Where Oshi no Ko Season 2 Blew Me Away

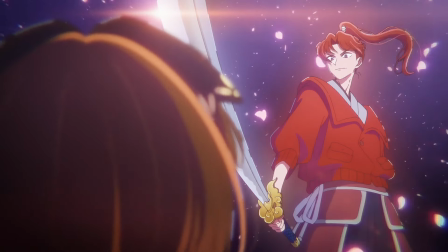2s
Oshinoko has never been more back.
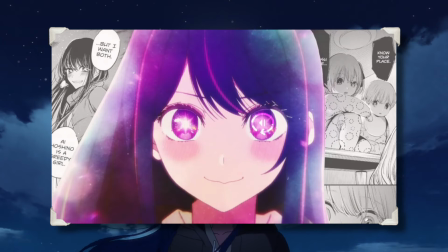6s
Over a year ago I came out of hiatus to make a video on Oshinoko's first episode because one of my favorite manga had a
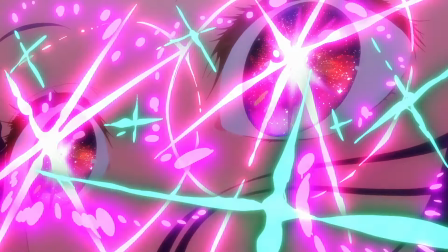12s
movie-length opener that I was so excited about I had to share my passion for all its small directional choices that I loved.
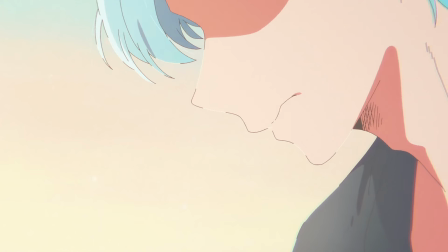19s
And now Oshinoko is back, both literally airing once again while also adapting my favorite arc that I am so excited
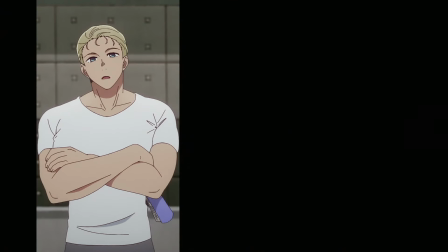26s
about that I have to share my passion for all of its small directional choices that I love.
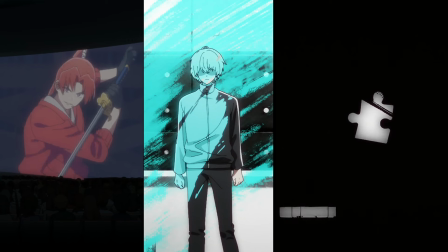31s
I've got three in mind, and where better to start than on the very first shot?
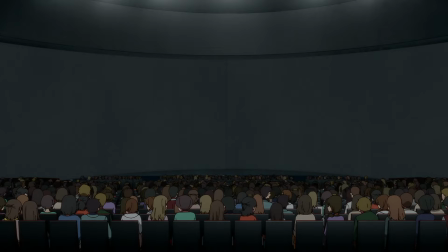36s
An almost 3 minute one-take placing us in the spot of an audience member watching the opening of the stage play that makes up this arc.
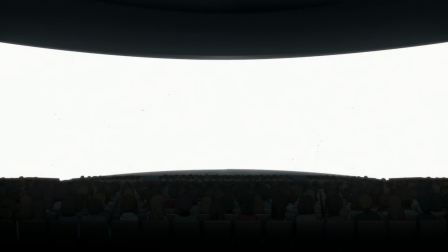43s
And you can sell me on basically anything with a long shot alone, but this also works for me on a few other axes.
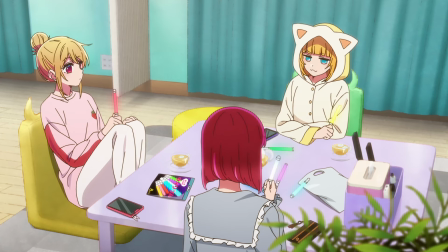49s
First off, framing. Oshinoko welcomes us to consider the performances from the perspective of the actors and idols.
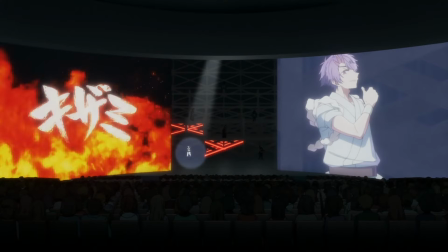55s
This is arguably its strongest point, but in this moment it's inverting that dynamic to make us purely viewers,
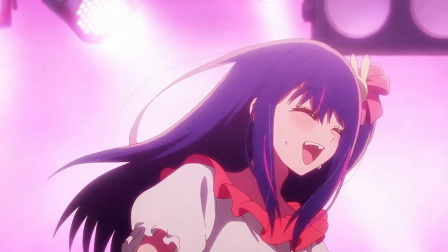62s
without that behind the scenes or internal thought process awareness that made up so much of our previous performances,
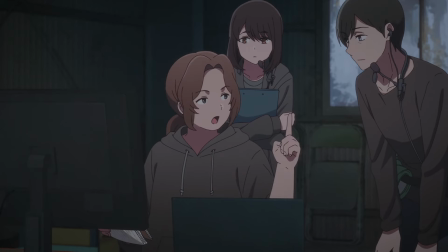68s
like Sweet Today's filming for example. Without that context, we're simply along for the introduction, and that creates a contrast when after the OP plays,
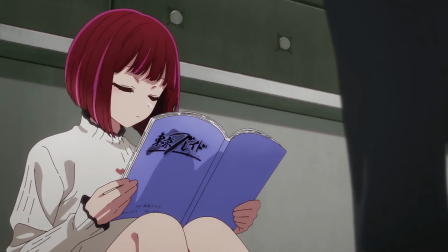77s
we're suddenly weeks before going through rehearsals learning about what the actual emotional stakes are for the stage play.
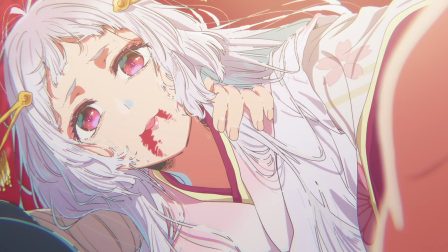83s
By the time we get back to said performance episodes from now,
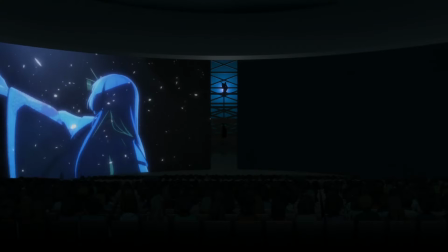87s
the texture of what the screen's opening means for our cast will be totally different for us than our fellow audience members in this shot,
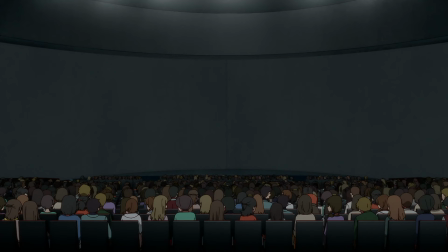94s
just as unaware as we were here. In that same vein, this is a pretty low-stakes situation to get a gist of the medium.
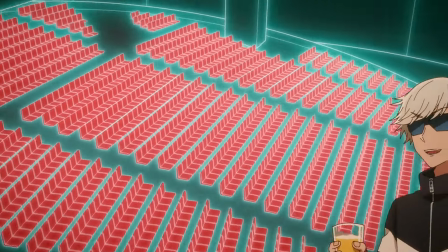101s
This is not your grandpappy's stage, we've got giant moving screens and cameras to capture the nuance in performance that you wouldn't catch in the back of a traditional theater.
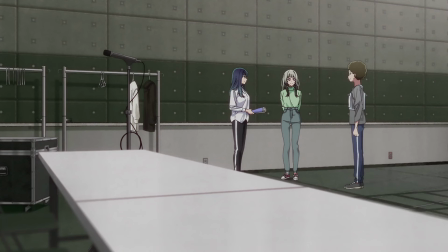109s
It's not much, but it's good info to have in the back of your head during the rehearsal period. And it's also introducing the audience to the play's aesthetics,
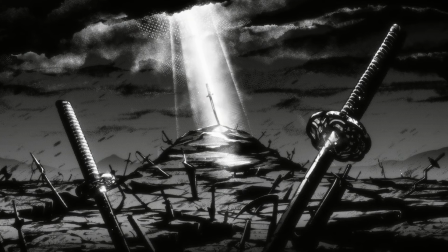117s
so that when we hear music and see manga panels that don't vibe with Oshinoko's style, we already know what it's in service of.
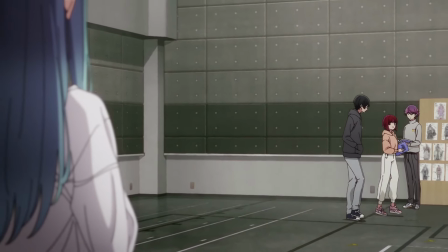124s
But I know the scene that everyone wants to talk about, so let's do that. The build-in has one minor touch that I need to mention.
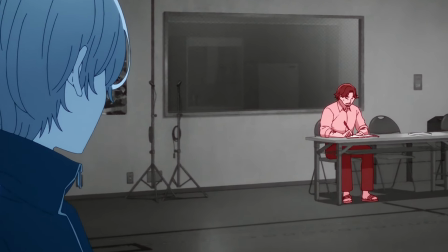132s
Grayscaling the shots minus the attention character has the obvious build-in of, here's who we're focusing on, like Aqua looking at the director,
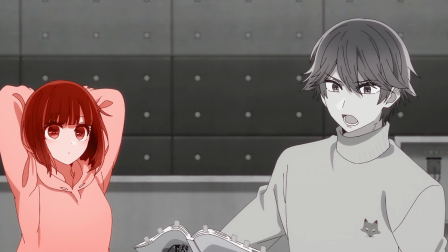140s
but it's cleverly used to highlight Kana's talent of blending in with the quality of her castmates by having her bright color extinguish as she passes by Melt,
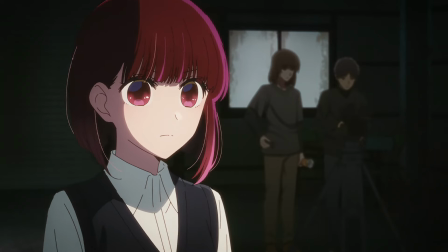148s
an inferior actor by all accounts. Which makes the following sequence utterly incredible.
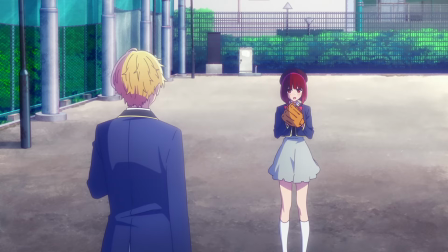154s
In a scene designed to show how bringing in outsiders like Kana and Aqua can level up the talent of the acting troupe,
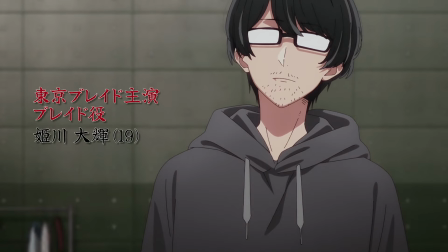160s
Oshinoko doubles down on its color symbolism, introducing Himekawa as he splashes the scene in bright yellow,
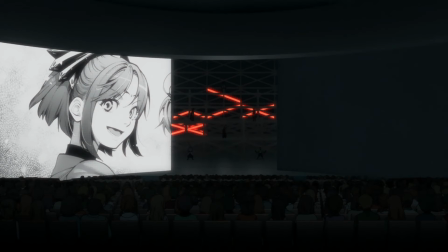166s
painting Kana and the room in it, pulling her inexorably into her character as shown in,
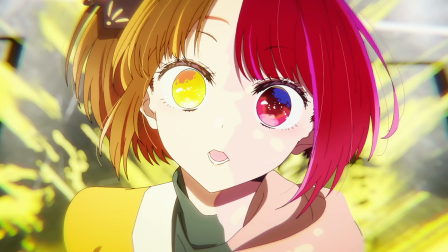171s
one of my favorite shots from the year, my god the way that Tsurugi appears.
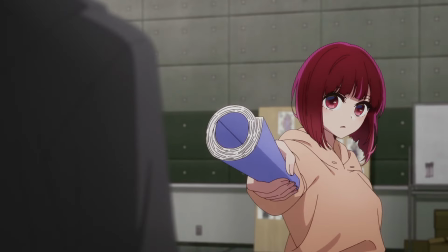176s
You can intuit just from the way Himekawa enters the scene, the sharp white background which contrasts so well with the yellow,
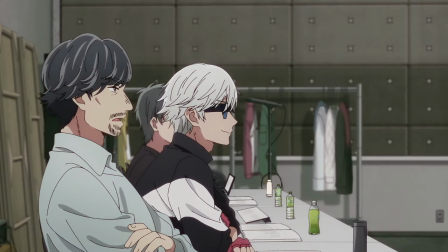183s
the three part close ups, that he's the real deal, which is funny because his actual walk-in isn't notable, a background element in a conversation because he hasn't turned it on yet. Underrated in this sequence is the sound.
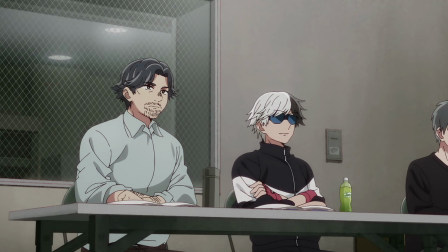194s
The soundtrack plays until Himekawa enters, and then just stops with a little bit of reverb for a moment before the splash crests over the soundscape.
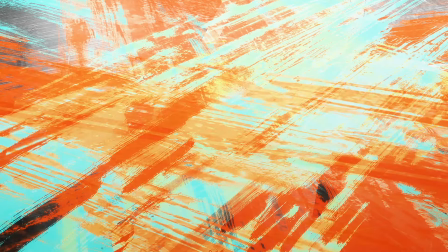203s
I know it's supposed to be paint and I think it works on that level, but I hear water.
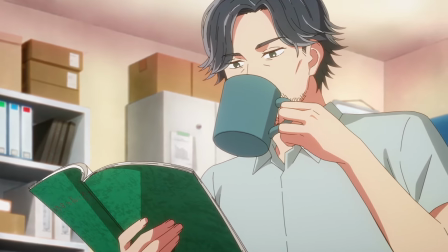210s
And that gives it another layer, because if La La Lai is indeed stagnant,
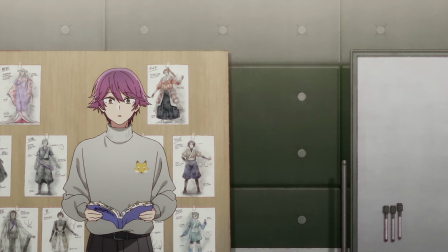214s
then this is a splash in the pond sending ripples out in all directions, forcing the cast to change.
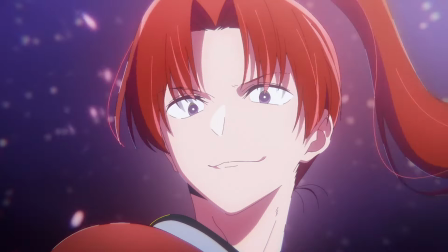219s
Kana, pulled into the world of the story, seeing Himekawa as Blade,
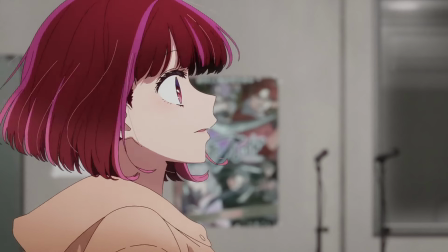224s
snaps out of it, looking around before realizing that she can now work at a much higher level.
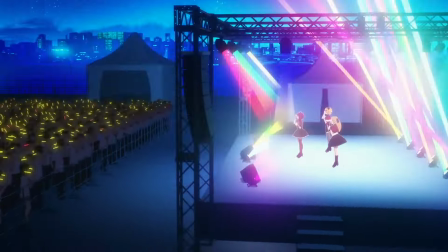229s
Suddenly the music kicks in, but instead of Oshinoko's normal audio fare, this is much more in line with the aesthetics of a shounen battle series,
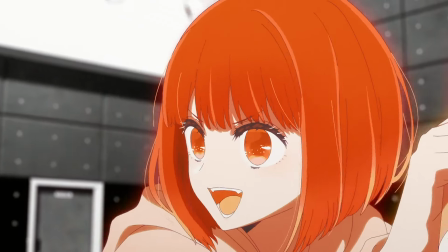237s
which makes sense for Tokyo Blade, and each swing of their script like a katana is instead a paintbrush,
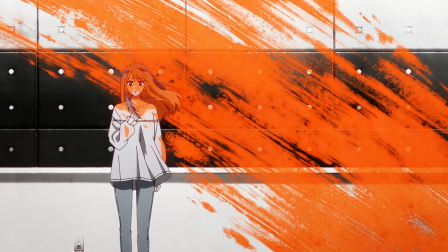243s
coloring the soundstage and their castmates.
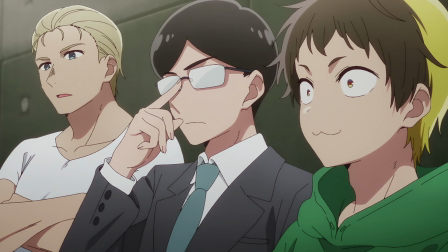245s
The implication being that they too are entranced in this show of ability and are being forcefully brought into the scene,
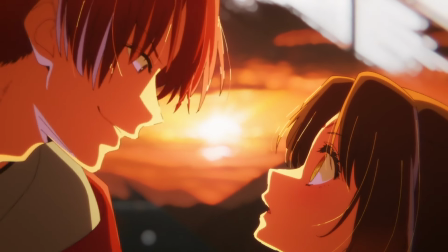251s
as shown in the last shot where the paint literally becomes a gateway into the image,
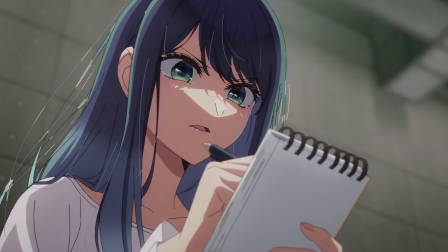256s
and simultaneously, as Kana did, feel the need to get to that level of performance.
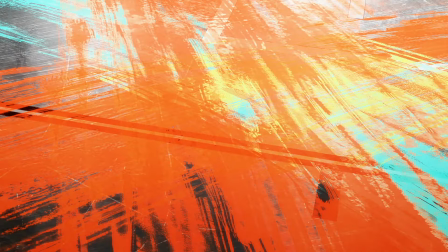261s
The cuts have so much intention,
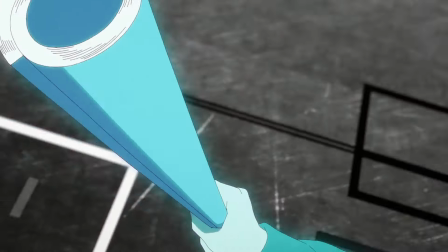263s
Kana and Hanekawa get these complex moves in rotation that are full of life and energy and when Aqua and Akane are shown they are stationary,
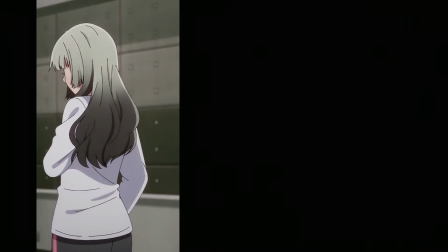272s
helplessly watching on. There's also, of course, the text of the scene, the dialogue that delights in both the literal and metaphorical combat.
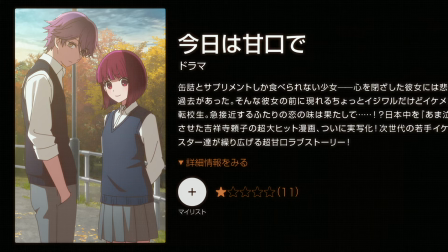279s
It's just such a joy to watch and engage with. To see Kanna after Sweet Today get to strut her skills brings a smile to my face.
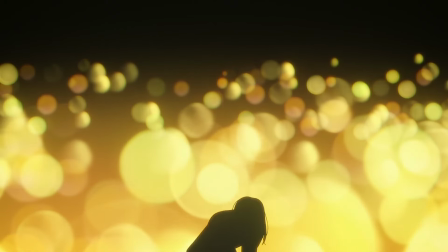286s
It's a standout moment in a series that has had dozens of great standout moments,
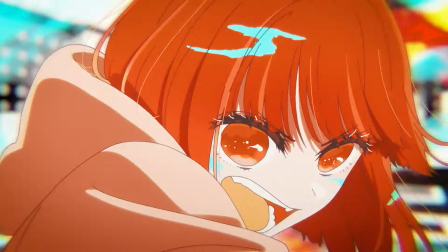290s
and that full transition into the scene as it would be shown in the manga or on stage is Chef's kiss.
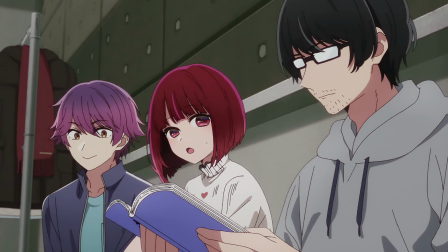296s
That level of transformation in the skill of the two actors to change the very background
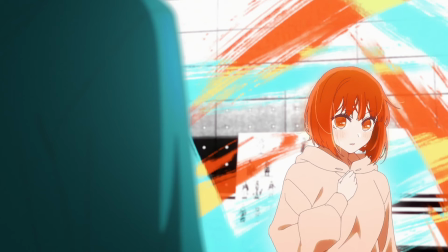301s
they stand on is a testament to their ability within the fiction of the story.
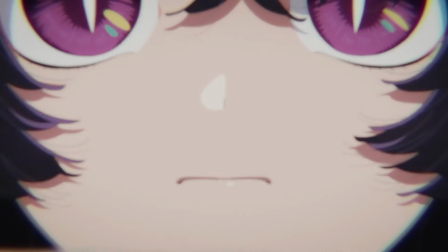305s
There's plenty of other small stuff, like the decision to focus purely on the mangaka's face when she asks for full rewrites to maximize their voice's tonal change,
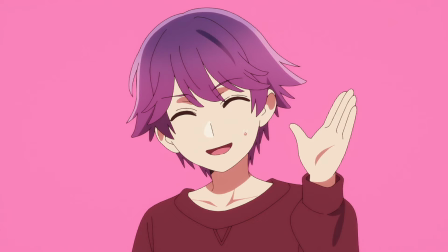314s
and that this is a request that cannot be ignored for it is the original creator. The cute chibi faces getting thrown here and there, the stuff with the Sweet Today's author is hilarious.
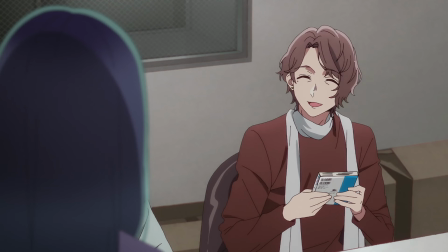323s
And the section where the screenwriter and director are talking about the process of adaptation from manga to a runtime time medium like a stage play,
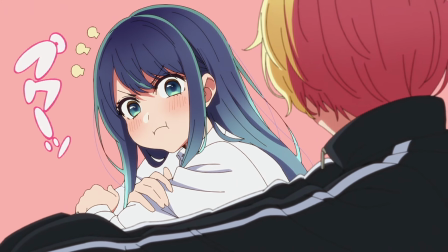330s
and how that forces tough cuts for conveying ideas and emotions is absolutely one of the reasons I love this arc so much,
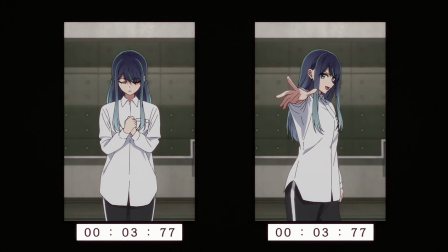337s
and I think is captured extremely well in this split screen and the following highlights to simplify complex characters into two straightforward factions.
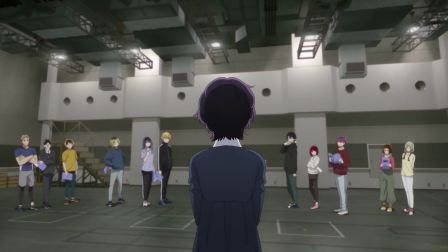345s
I promised myself I wouldn't get into the weeds of the adaptation,
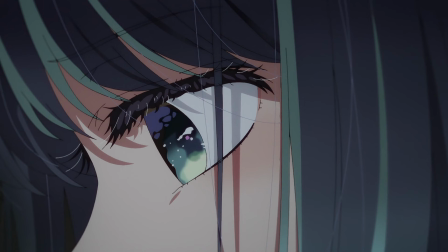348s
but hiding the mangaka's concern until she asked for rewrites instead of foreshadowing a problem midway through, through, previous chapter as the manga did it,
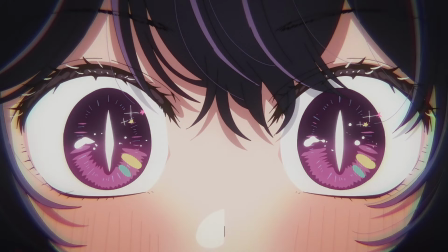356s
I think is for the better. The genuine surprise and the new lane for conflict on a production level is a great cliffhanger.
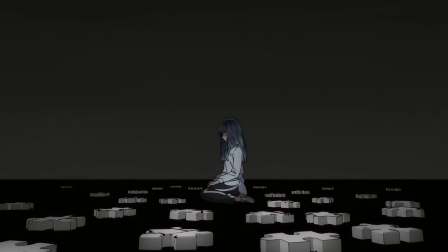363s
But the other big element I love from this episode is of course Akane's visualization via puzzle pieces and how it reflects her character.
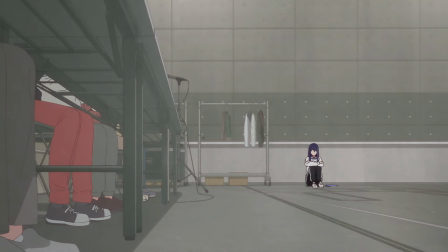371s
The slow fade into pure white as the dialogue is replaced by the soundtrack is done really well.
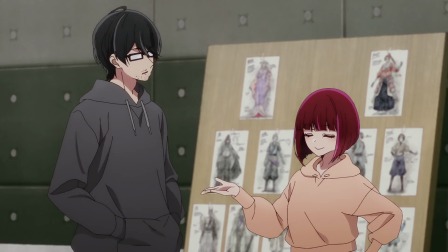376s
It's a natural way to transition into Akane's headspace while maintaining her isolation from the cast who's figured their characters out like Kana.
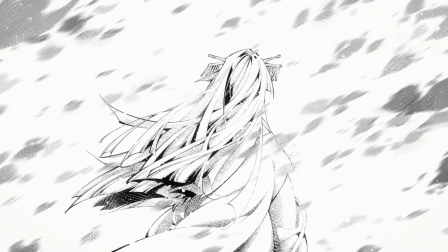383s
Similarly, I think the use of the Tokyo Blade characters as they would appear in their manga
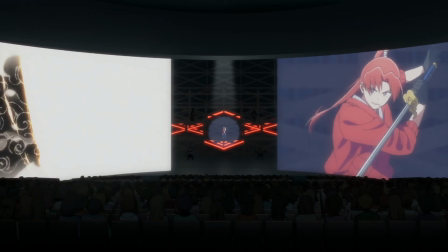388s
as opposed to the actors portraying them is understated but really effective,
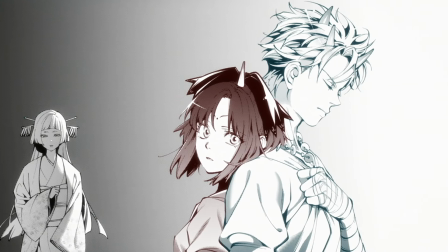393s
especially when you realize that Saya is the only one who stays black and white while Toki and Tsurugi have colored outlines,
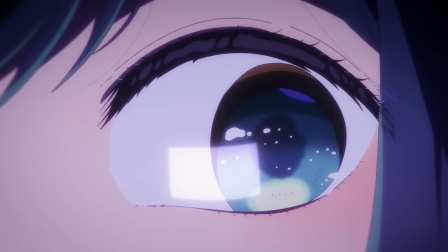399s
representative of just a little bit more depth that Akane could plumb into for meaning.
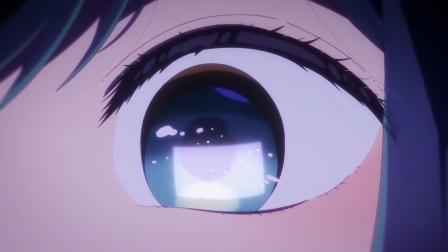404s
And then this shot.
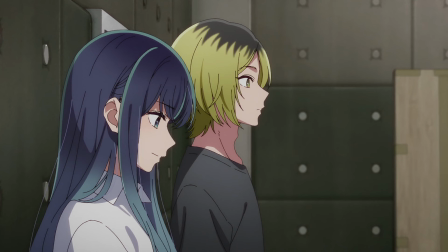406s
I don't have to say anything here because it's such a simple and elegant way to convey the way that Akane's process works and the problem she's struggling with.
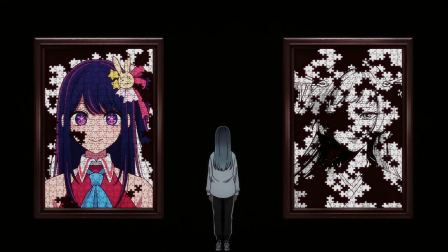415s
For what it's worth, this is undoubtedly the second best shot in the episode.
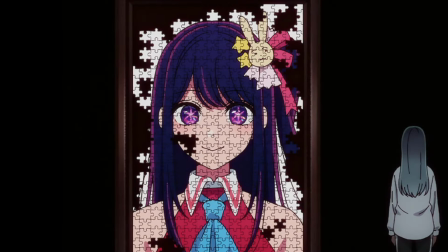419s
Ai's puzzle is pretty close to complete, there's some stuff missing on the edges, but the core stuff is basically all present.
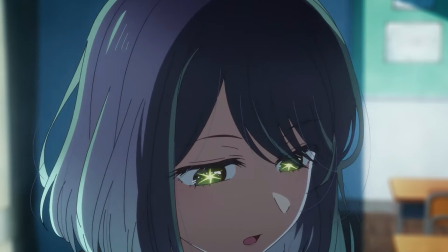425s
Akane's got a pretty good grasp on Ai, she deduced plenty of hidden stuff in Episode 8,
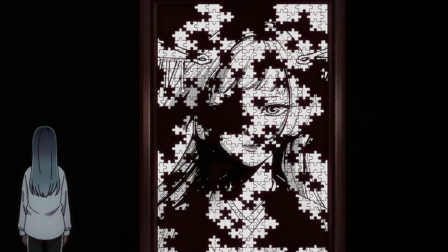431s
meanwhile Saia's almost unrecognizable and missing so much of the base that any deductions would be pure conjecture.
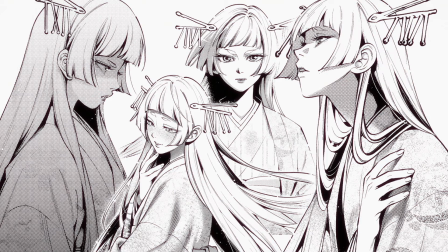437s
And that contrast between Source Saya and Script Saya blasting away in puzzle pieces is just perfect,
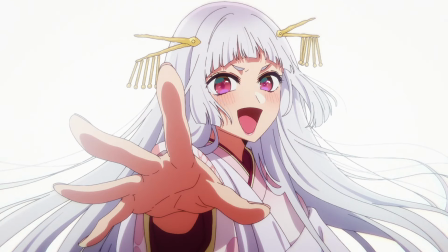443s
since any part of the solution that Script Saya could provide is simply too different and basic.
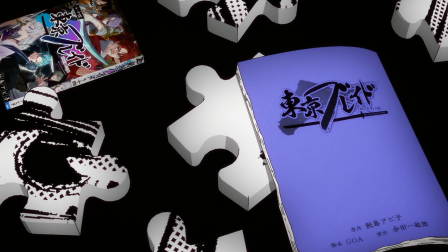448s
The final shot of Saya's eye in a puzzle piece, the script and the manga volume, all of which conflict and contrast,
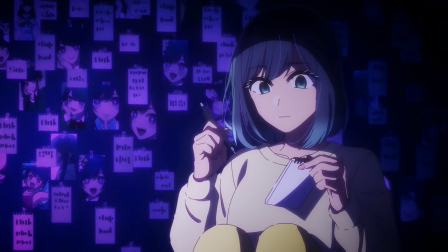453s
leaving Ikane with no foundation to work with, is particularly interesting to me because it really shows that she's isolated in her process.
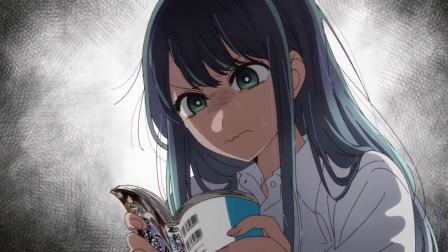460s
The following shot has her on an empty background. This isn't something that she opens up to others, and outside of taking feedback she's not rushing over to the director and screenwriter for their takes.
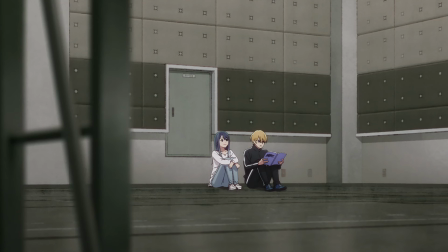469s
Her pretty innocuous comment of, isn't the script different than the manga gets parsed by Aqua correctly and then he jumps in to get her help.
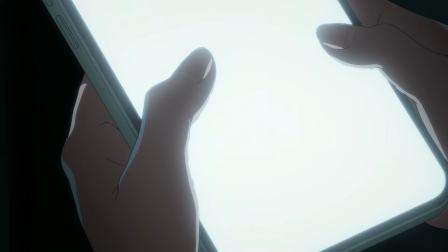476s
In that vein, this is a low stakes version of her struggles during the reality show filming and a similarly low stakes solution provided by Aqua.
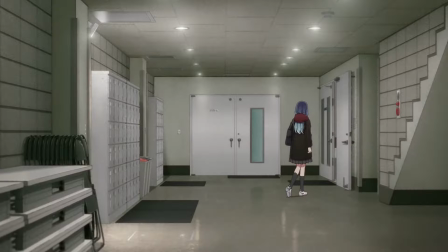483s
I only bring this up because, god, the puzzle shot is just so good, but it's also a testament to how consistent the characters are even in moments that aren't grandiose.